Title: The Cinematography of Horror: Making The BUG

What's going on, guys? I'm Jonathan Burnett, and today we're going to look at horror cinematography through the lens of my short film, The Bug.
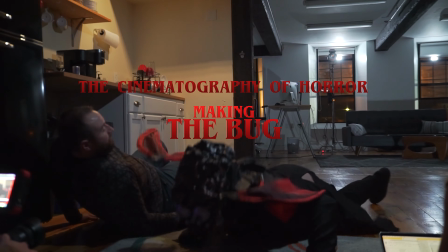[0:06] 2, 1, action.
The cinematography of The Bug proved an interesting challenge because essentially we're creating two movies.
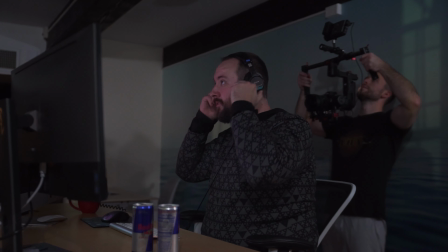[0:15]
We have the film within the film, which we call The Labyrinth, and we have the stuff with me in the office editing. We wanted both of these halves to feel cohesive, yet distinct enough so that the audience at a glance would know exactly where they are. Are they in the real world or are they in the movie? So we created two distinct visual languages for these two locations. We have the very stylized red of The Labyrinth.
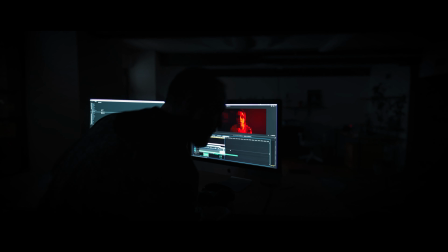[0:36]
It's full of haze, full of drama. And then we have the more muted blues of the real world. Let's dive into the looks of The Labyrinth.
Alyssa?
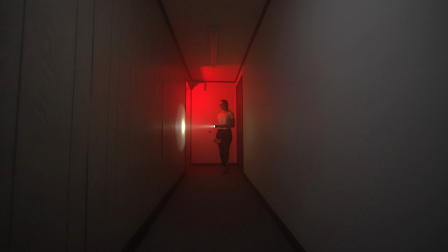[0:49]
We wanted the opening image to be striking. Not only did it need to grab the audience's attention right out of the gate,
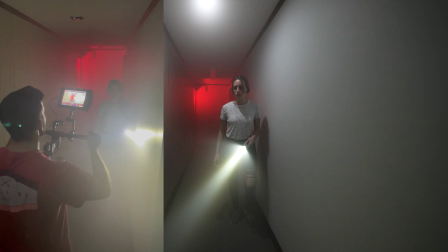[0:55]
but it needed to be recognizable enough that when we revisit this location later on in the film, the audience knows exactly where they are. Because the film was starting in the middle of the action, we needed to create a sense of unease right from the get-go. So we went with the old horror classic, the flickering light.
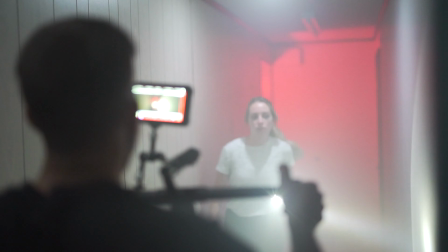[1:12]
The flickering light bulb is a staple of horror cinematography, for good reason. It's chaos.
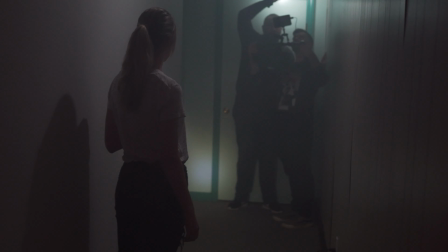[1:18]
You never know what's going to be lurking in the shadows, what that light is going to reveal. Now, it can be kind of a cliche, but because we're making a film within a film, it seemed like a good idea to lean into that trope. And the flickering light really just added a texture and visual interest to an otherwise fairly boring hallway.
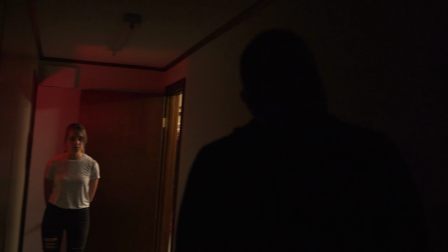[1:35] Then you're gonna hit here and you're gonna look down this way.
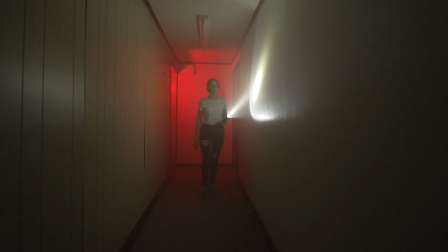[1:40]
We decided to film the stuff in the hallway with a 12mm lens because we really liked the distortion that that lens gave.
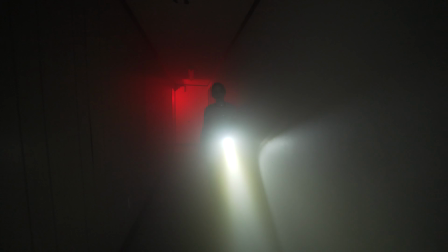[1:45]
It made the hallway feel much longer and narrower than it actually was. We lit the entirety of the Labyrinth with these Aputure MCRGB lights, and there's a lot of things that I really love about these lights.
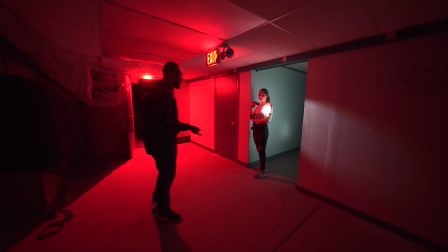[1:59]
You're able to dial in the color and intensity to get the exact look that you're going for.
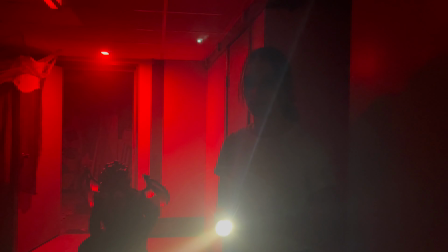[2:04]
So we went with a very saturated red to get that vibrant look of the Labyrinth.
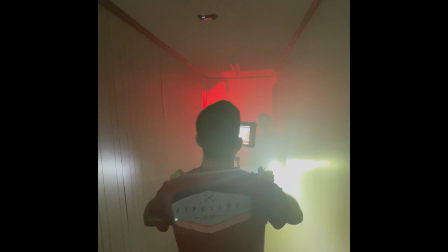[2:08]
There's also plenty of effects on these lights, so the faulty light bulb was created through one of these guys.
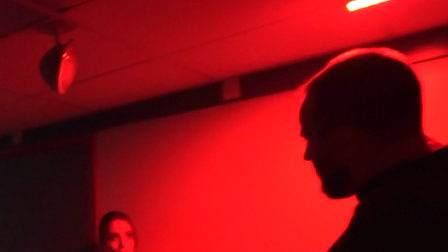[2:14]
And they're small, portable, and they have a magnet on the back, so you can stick them wherever you want to create the most dramatic image you can. Like, they're just great to have on set. I'm not sponsored by Aputure, but they're really great lights.
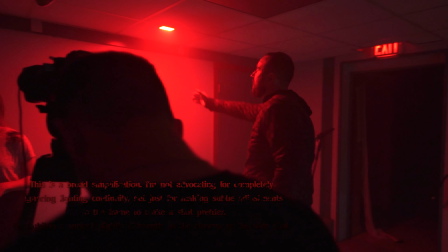[2:27]
And here's the thing. I don't really care about lighting continuity. Better looking shot than one that matches.
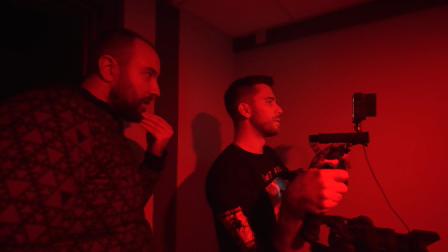[2:33]
Put the lights wherever you need to create the most dramatic image possible, because the audience will probably not notice and probably won't care. So just create the best image you can. Don't worry about continuity.
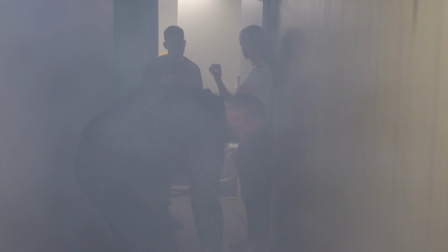[2:47]
One of the most important visual elements of The Labyrinth is the haze. Now, haze is a gaffer's best friend because it makes everything look so much more dramatic. And we wanted to lean into that drama for our film within a film. But more importantly, the haze allows us to create a beam of light with Alyssa's flashlight so the audience can track where she's looking as she navigates the space.
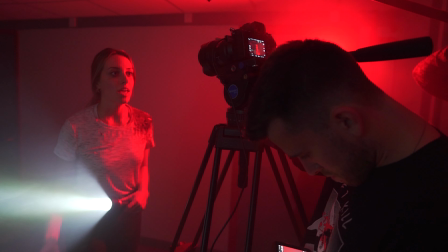[3:09] Hello! You've got to listen to me. It's coming to get you. There's a bug in the program.
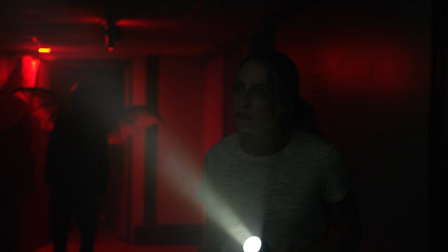[3:18]
Cinematography is an interesting thing because it's reliant on a lot of other factors. You need a good location, you need good production design, you need good costume design, and in our case, and a lot of horror movies, you need good creature design.
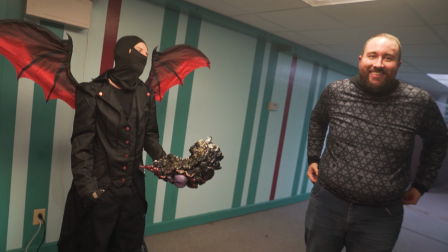[3:29]
So the design of the bug was very important to us.
Out the other eye.
We wanted glowing eyes and wings to create a really strong silhouette.
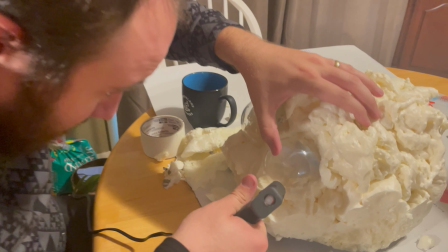[3:38]
The eyes were made out of Christmas ornaments that we painted and placed on the mask.
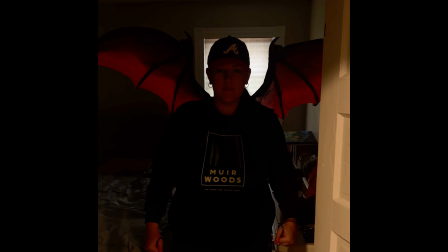[3:43]
The wings we ordered online, but the problem was when they came in, we realized they were just a bit too narrow, and it really muddled that silhouette.
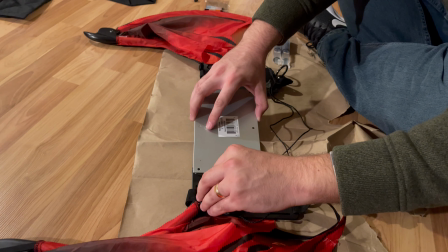[3:53] More like that.
So we actually broke them apart and extended them out so they would fall in line more with the shoulders, and this really helped. It created a lot of negative space between the mask and the wings so that it would read in the darkness and really pop.